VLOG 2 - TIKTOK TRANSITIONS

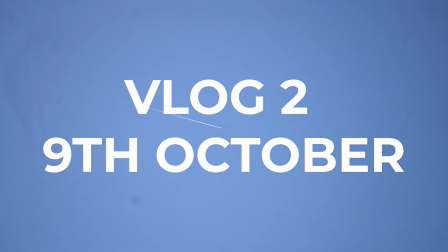[0:00] I don't know what's lacking, God forbid this, but if God does wish,
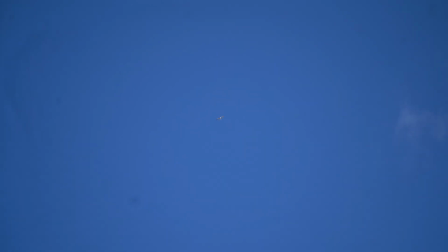[0:05] then cuz on the beach lay my ashes, the Port Slade side.
We made it to the second episode. Today is a Sunday, so it's going to be a teaching day, and I haven't got a normal YouTube edit to do, so I'm going to teach some transitions. And the reason teaching some transitions is because I edit quite a lot of TikToks and they involve a lot of transitions, and some of them are quite confusing. So I'm going to try and show you 3 today. They get progressively harder as they go on. So the first one is a video I saw yesterday, and a guy drops a phone and he catches it himself.
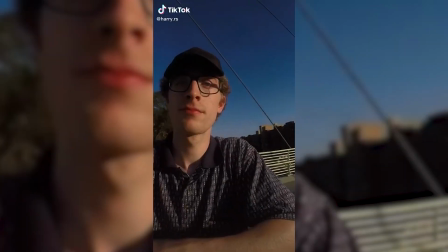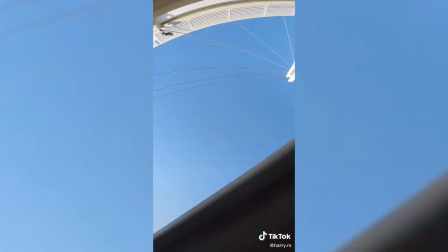Okay, so you saw the TikTok that he made, and I think we're gonna do it out of this window.
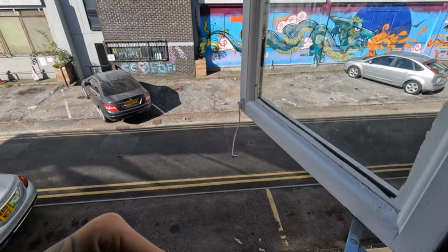[0:53]
And the idea is, I have me up here first, and then I drop it to my friend.
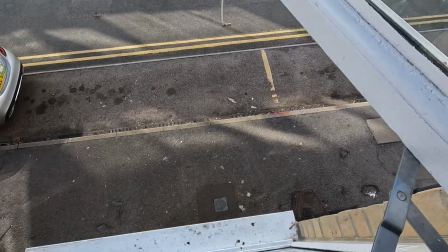[0:58]
He catches it, and then I will go down there and do the same thing. He'll drop it to me, and then when I catch it, it'll be the transition point.
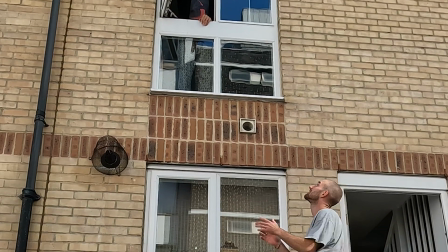[1:08] They only giving niggas +1, so I never pull up to the Met. You know I gotta bring the set. You know I gotta bring the G block. You know I gotta bring the...
So first take is done, and now Jack's gonna drop it out the window.
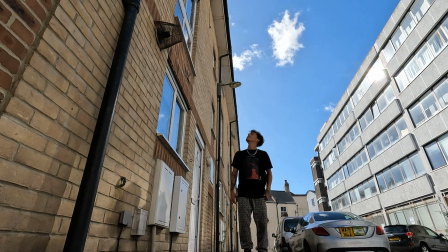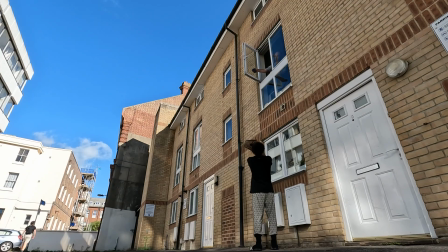Is it the right one?
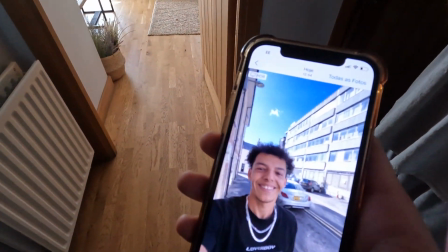[1:39]
Surely it looks good. Well, I'm gonna edit this now and we'll see if it looks good. Alright, I'm gonna try and explain to you how to do this first one. Wasn't too hard. You just need 2 clips, like I showed you before, one of dropping out the window and one before.
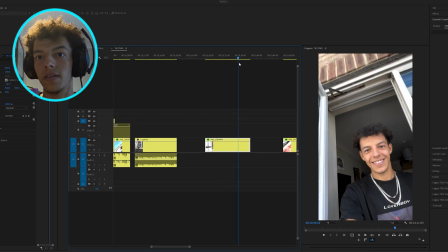[1:53]
And if you look at the 2 takes we have, there is that one of falling out, and it's kind of at a little angle.
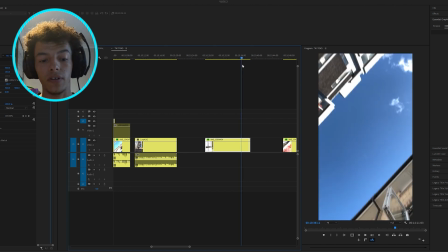[2:01]
We've recorded a few different takes of this because the angle wasn't right.
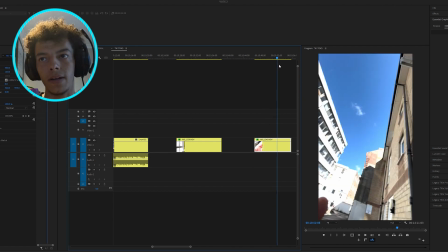[2:04]
And then if you go to the take of him dropping out the window, we try and match that part up to this part as best as possible.
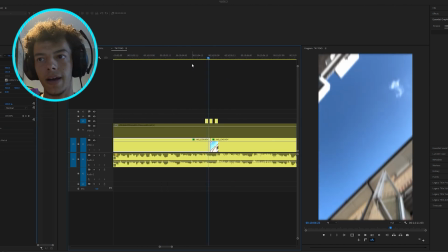[2:13]
So if I look in the edit here, that's what I've done. That's the transition point right there. If you see, cloud disappears.
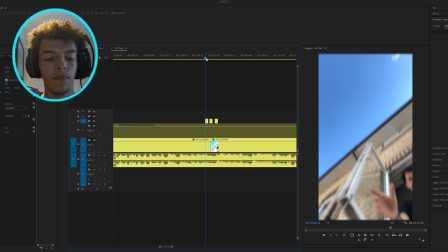[2:22]
But yeah, and on top of it I added an adjustment layer with directional blur to maybe blend it a little bit better.
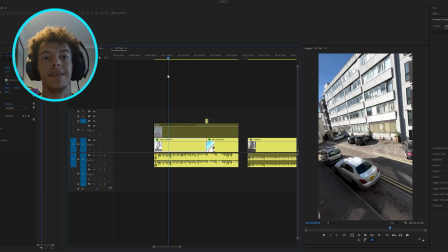[2:29]
But yeah, that one was super simple, and I'll play it for you now. Sound sick, let it rip, let it hit, let it drip.
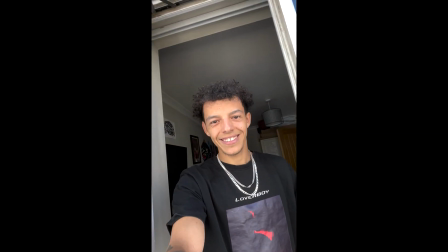[2:36] I don't wanna talk about a bitch, no lip, with some change of gorilla grip, pop that shit like ay. Okay, motherfucker, I don't love her. Ace of spades with triple double, I'ma take it.
There isn't really a reference to this video. It's just I'm trying to lead your attention to something else. I'm actually using Con as an inspiration for this one.
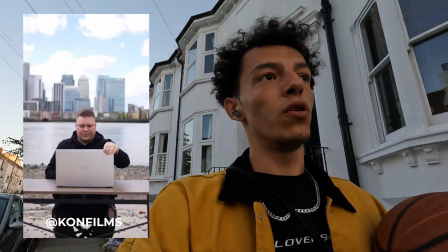[2:55]
I'll put his clip on screen, and it's of him moving a laptop, and the environment changes,
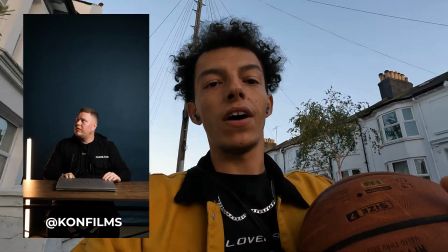[3:01]
and because you're watching the laptop, the environment change doesn't look too out of place. So that's what I'm trying to do. I'm gonna try and do a little trick with the basketball. Not 100% sure how it's gonna turn out. For the edit of the second reel, which was the basketball one, there was no reference for it.
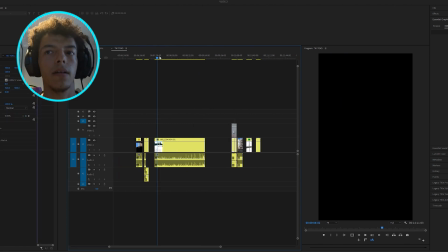[3:18]
So the idea was that I have a shot here of sitting in the garden,
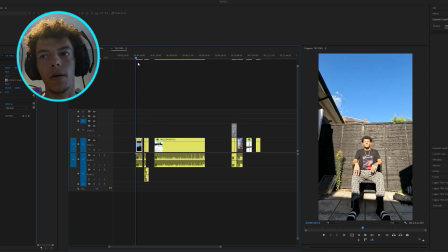[3:22]
and I direct your attention up here by chucking the ball up.
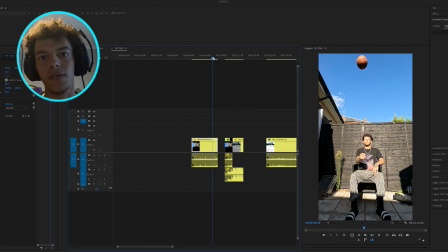[3:27]
And then when I do that, that transitions up there, here.
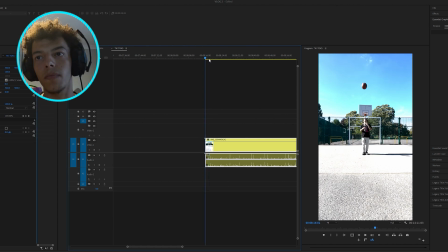[3:32]
And then after that, I wanted to pass the ball from myself to myself here. And to do that, you need to do a few takes so the ball matches up equally when the next person has to do it, which I'll show you now.
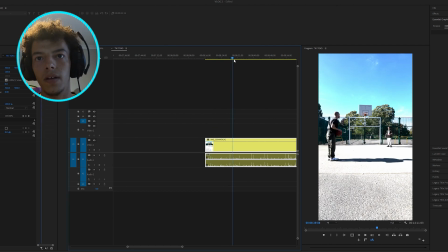[3:47]
So now I've got my friend to come in and chuck the ball to me a few times to try and match up with the similar throws that I did.
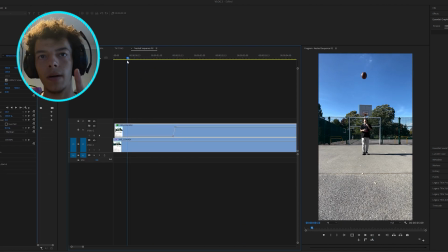[3:55]
So you need 1 take of you chucking the ball up and stepping out of the way, and then chucking the ball to the right side of the frame.